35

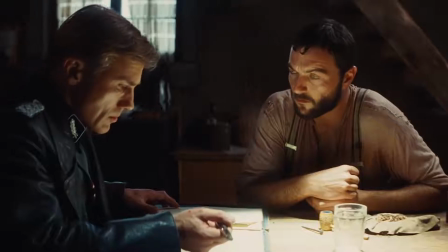0:00 Does the idea of watching two people having a conversation sound exciting? Probably not.
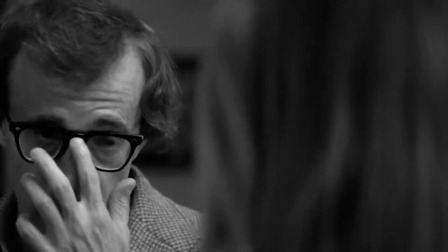0:05 You probably wouldn't pay money to see that. And yet you do. All the time. Because ultimately that's what every movie and TV show boils down to.
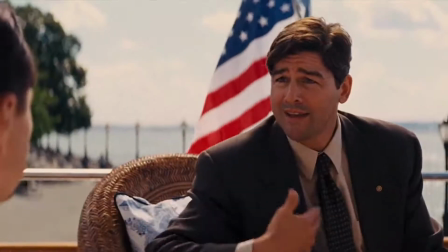0:13 Over and over again. Two people having a conversation. How have so many filmmakers managed to make those conversations exciting?
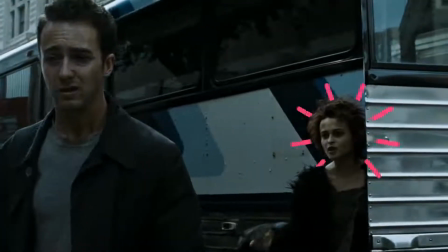0:21 Well, one big way is with blocking.
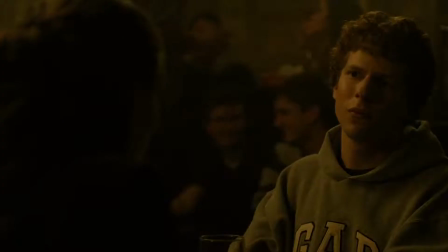0:26 Blocking is the precise staging of actors in a performance. In terms of cinema, it's where you place your actors in the frame.
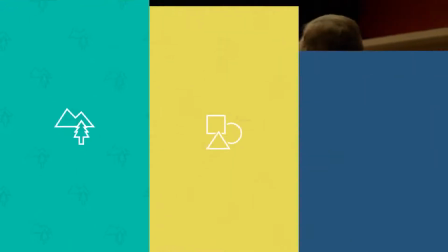0:33 There are three visual elements a filmmaker should think about when blocking a scene. Space, shapes, lines.
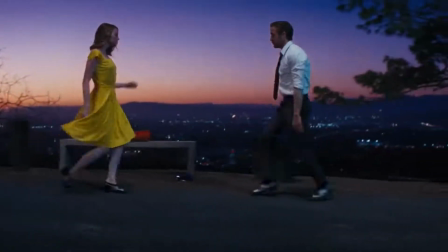0:42 By considering these components, you'll be able to block a scene between any subjects in a visually dynamic way that is loaded with subtext.
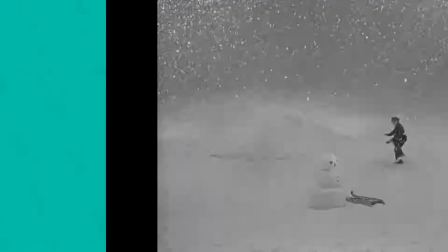0:49 First up, space. This scene opens with a boy playing in the snow.
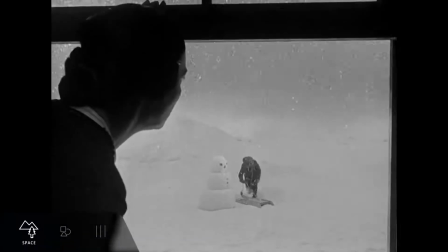0:55 The camera pulls out to reveal a tense conversation between adults.
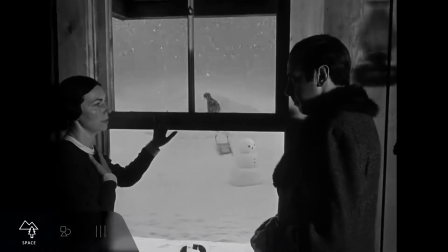0:59 The stakes of the scene are the boy, Charlie, who's framed carefully through the window for the duration of the scene.
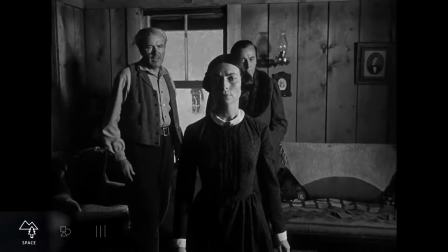1:05 On one side of him, his father, standing in protest, but dwarfed in size due to his distance from the camera.
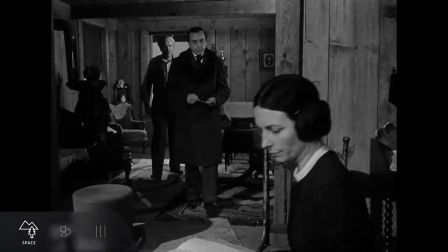1:11 On the other side, his mother, framed closer to the lens, looming larger, more imposing.
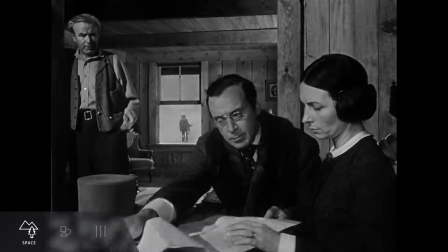1:18 Charles is smallest of all. Take note of the way visual contrast is created in the space to portray tension and importance. Next up is shapes. There are three basic shapes: circles, squares, and triangles.
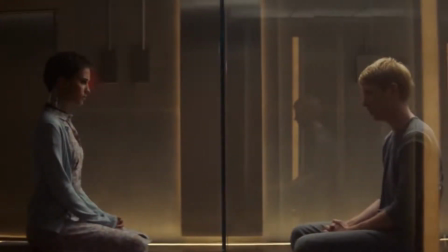1:32 Everything around us can be turned into one of these basic shapes, even an actor's face.
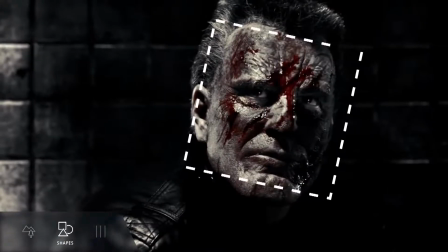1:37 Circle, triangle, square. The basic shapes come with certain emotional qualities and assumptions.
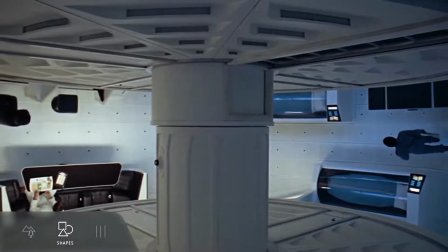1:46 Circles feel safer and inclusive. Squares create limited space, boxing someone in.
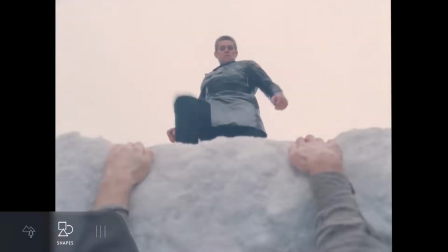1:53 Triangles are sharp, they feel aggressive, but it also has an apex.
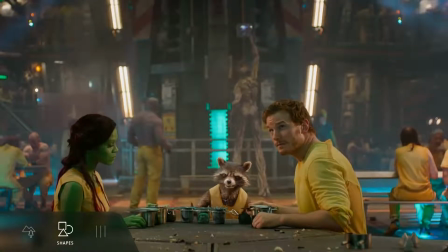2:00 Let's watch this scene from Guardians of the Galaxy. James Gunn carefully framed his subjects to form a triangle pointing to Groot.
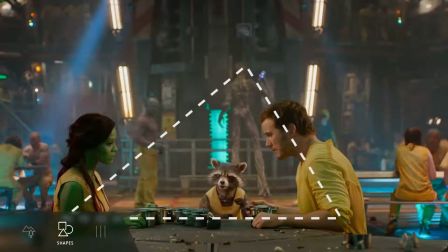2:06 The moment is played for a joke. The conversation happens, while important action is staged behind it.
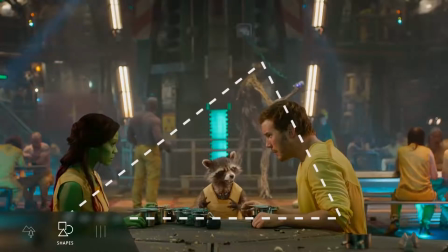2:12 You definitely need to get that last.
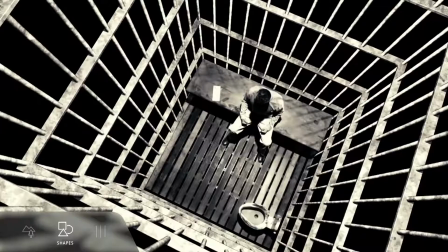2:19 When you're looking through your frame, identify the basic shapes and bear in mind the emotional connotations of each and where they direct the viewer's eye.
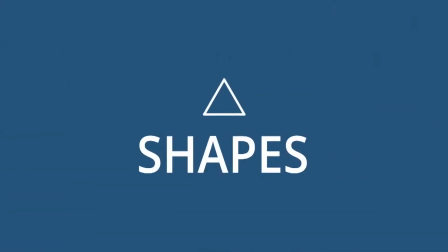2:27 We've covered shapes, and shapes are formed by lines.
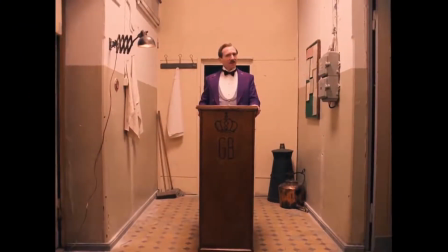2:32 Be aware of the lines created in every shot and the effect they have on the viewer.
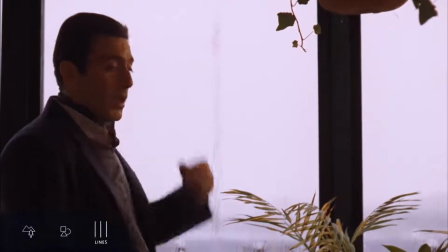2:37 Take a look at this scene from The Godfather Part 2. It's a simple dialogue scene.
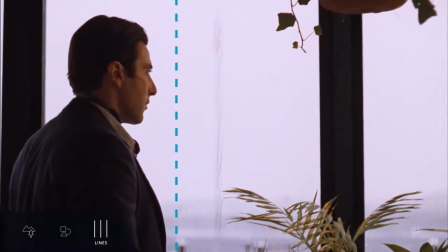2:42 It plays out between a standing Michael, a vertical line, and Fredo, nearly a horizontal line.
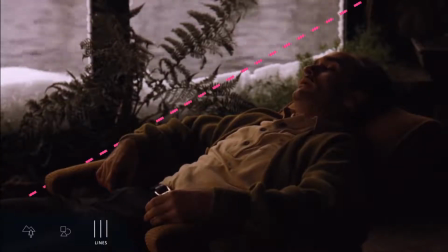2:48 Fredo could have been standing for this scene. If he did, the power dynamics would have been potentially equal, but he was slung so low in the seat that he was practically horizontal. This blocking creates visual tension between the two, especially when cutting. It also emphasizes who holds all the cards.
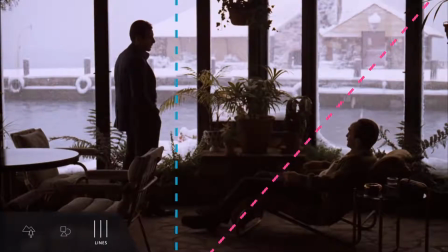3:04 During Fredo's outburst, he flounders into an almost diagonal line, literally attempting to change his shape, an attempt to stand up to Michael.
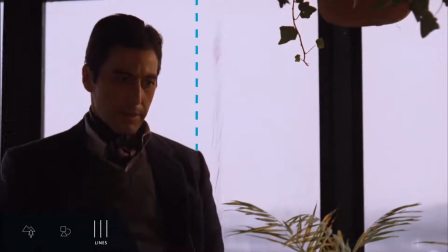3:13 When the outburst is over, the order of things remain the same. Fredo goes back to his horizontal position, and Michael delivers his final judgment.
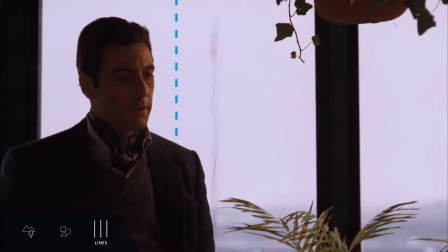3:21 You're nothing to me now.
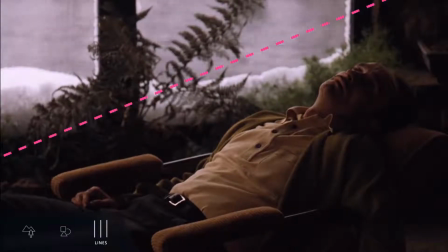3:25 You're not a brother. You're not a friend. I don't want to know you or what you do.
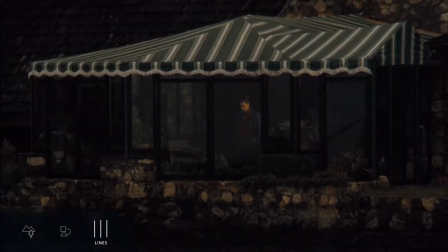3:32 Happy trails, Fredo.
So we've covered how shapes, lines, and space can be used when blocking a scene.
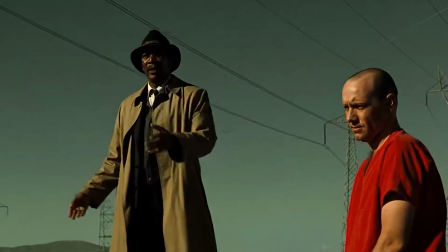3:40 The thing is, on their own, they're not going to make those dialogue scenes that profound.
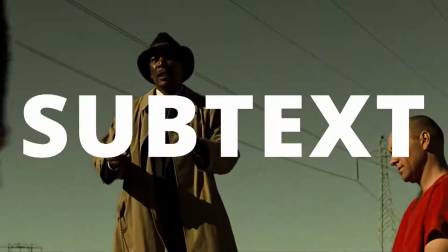3:45 Unless you do it with this in mind: subtext or contrast.
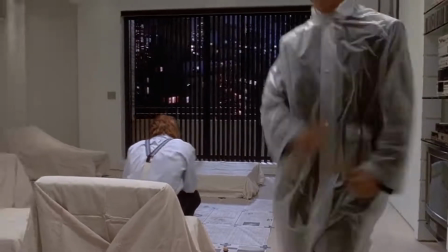3:50 By contrasting your blocking with what's being said or done, you create an underlying meaning.
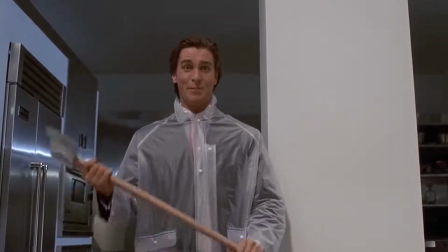3:55 It's also a personal statement about the band itself. Hey, Paul!
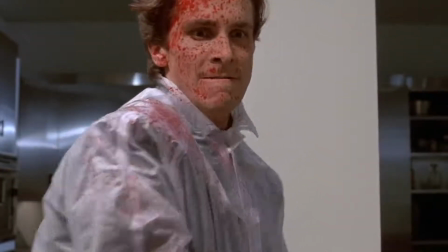4:01 Ah!
You can start to reveal the real story, and it's not only for viewers.